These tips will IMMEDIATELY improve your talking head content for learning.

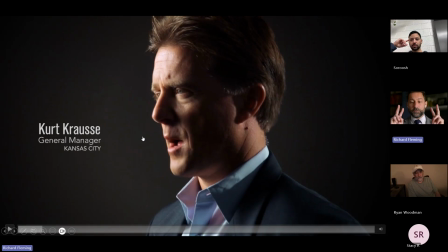So we're creating depth by using what they call the 3-point lighting system. It's 3 lights. It's a main light, it's a fill light, and it's a backlight or even a background light, depending on what you want to do, right? You can cut the background by separating it, or you can shine a light on the background to pull it out.
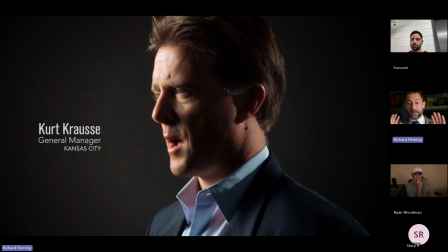And what I mean by that is that you either have light on dark or dark on light. Does that make sense? Mm-hmm. So because this guy's got a dark blazer, on a dark background, he's going to blend in and look like a floating head.
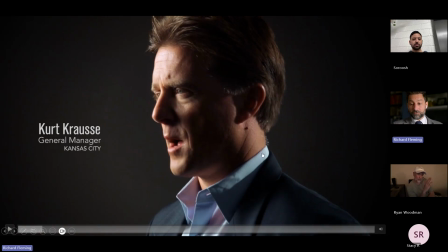But if I use my third light to strike that separation, now he pops out of that background. I don't even need to light the background on this one, right? I could just have it be a black background, but now he has depth because he's popped out from that.
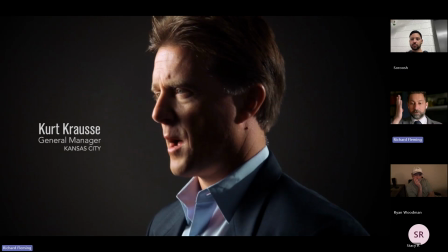So that's the 3-point lighting. Key, main light, reflection or fill light, and then a backlight or separating light. I add the background because I'm saying that you could basically blow out the background. If I wanted to instead of using this as a rim light, I wanted just to make this white background, he would pop out and I wouldn't need to do that.
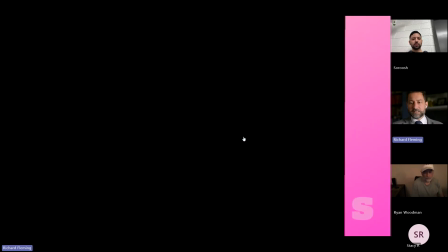But it adds more depth in this way. Okay, and the second lighting scheme I'm going to show you, which is very similar, is a video I did for a storytelling course I have.
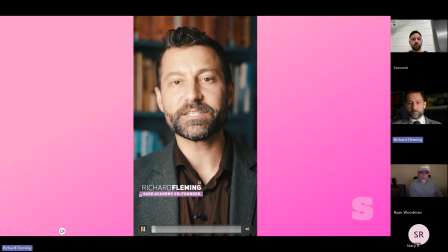This series. I hope you've come away with some inspirational tools to help you hit the... Thank you for watching this series.
I hope you've come away with some how many lights do you think are used in this lighting scheme?
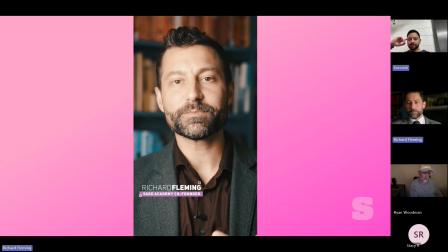1. Looks like 1 to me as well. Yeah. Would you need to add more lights? Do you object to this as a lighting scheme just because it's 1 light? I don't. Looks great, right? Yeah. We don't have to overcomplicate it.
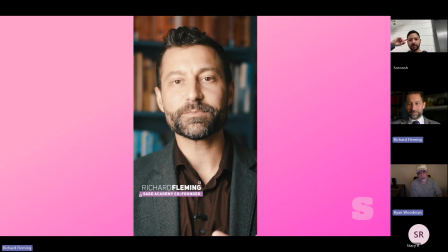Your background, the colors and stuff plays nicely to the darker clothes that you're wearing. Yeah. And so it's a large enough source. It's actually like a China ball, which I'm going to recommend that if you're looking for lighting stuff, that's a really simple setup. Just have a China ball where you can, it's a very large, soft source.
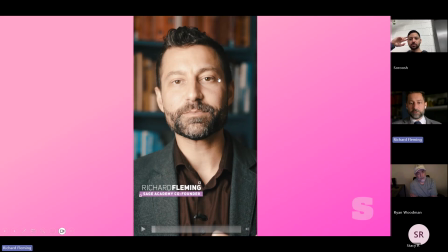But you'll notice it like in the eyes in particular, one of the things that really helps connect people to their audience is that they have this thing called an eye light. And it's these 2 very like shiny, bright parts on the eye that reflect back.
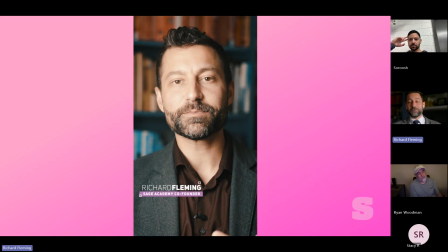And it looks like people have like a light in their eyes because they physically do. But it's also that they seem more alive and engaged and bright. And so this is a really useful tool to focus on as you're thinking about your lighting setup for your face.
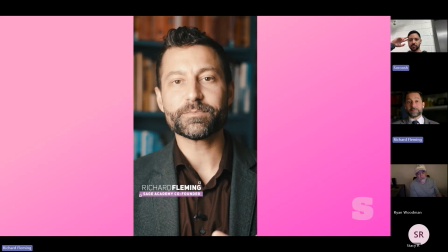Make sure there's a really strong highlight, which oftentimes is the main light that you're using, right? So if I have this China ball and I'm using this on my face, it's going to naturally, I'm at a 45-degree angle. That's how we're positioning this stuff. The main light is typically at a 45-degree angle from center, okay?
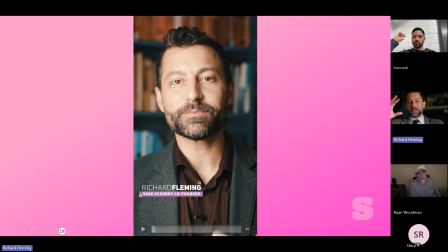So from off axis from the camera, 45 degrees, very simple. If the light source is large enough, it's going to fall off naturally.
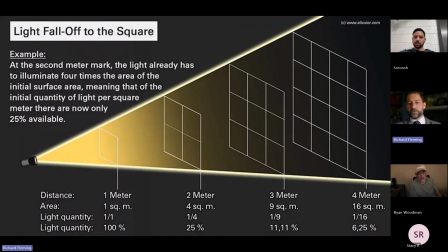And it falls off naturally because of a thing called the inverse law for light. And you don't need to know these equations or anything. All it's saying is that as light goes further away, it falls off at a significant portion compared to the distance.
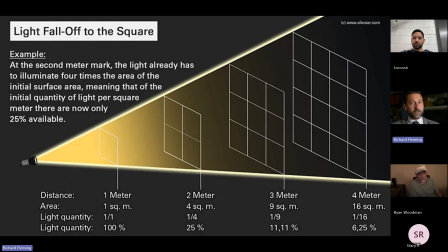And so it's going to have a very aesthetic, attractive look as the light has a fall off, a natural fall off. So you don't have to do too much, right? You don't want all the lights turned on in the house. You want a large source that will naturally fall off, like from a window, because it just looks better.
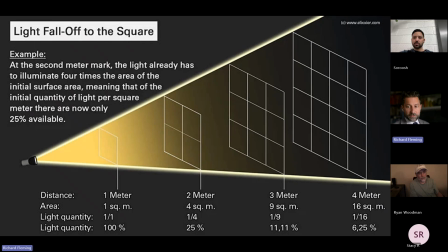I'm going to move this because this is basically like I'm using a giant grid, but you can see like it'll even still light the background more if I don't have these like things to cut off the shadows and to change it. I'm just focusing on a very large light source that's coming in.
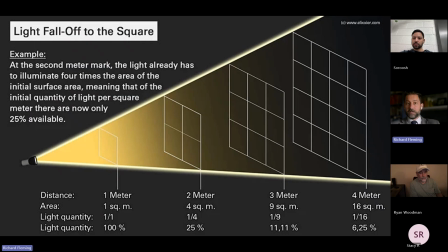And if I do want to cut things down or I want to like sculpt it and make it look more contrasty or edgier, I can just add literally black sheets to block it. And that's all I need to do. So inverse light is just a natural phenomenon for light, but I mention it because, again, we don't have to overcomplicate these things.
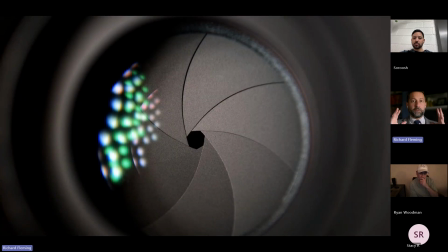We're focusing on simplicity for the lighting.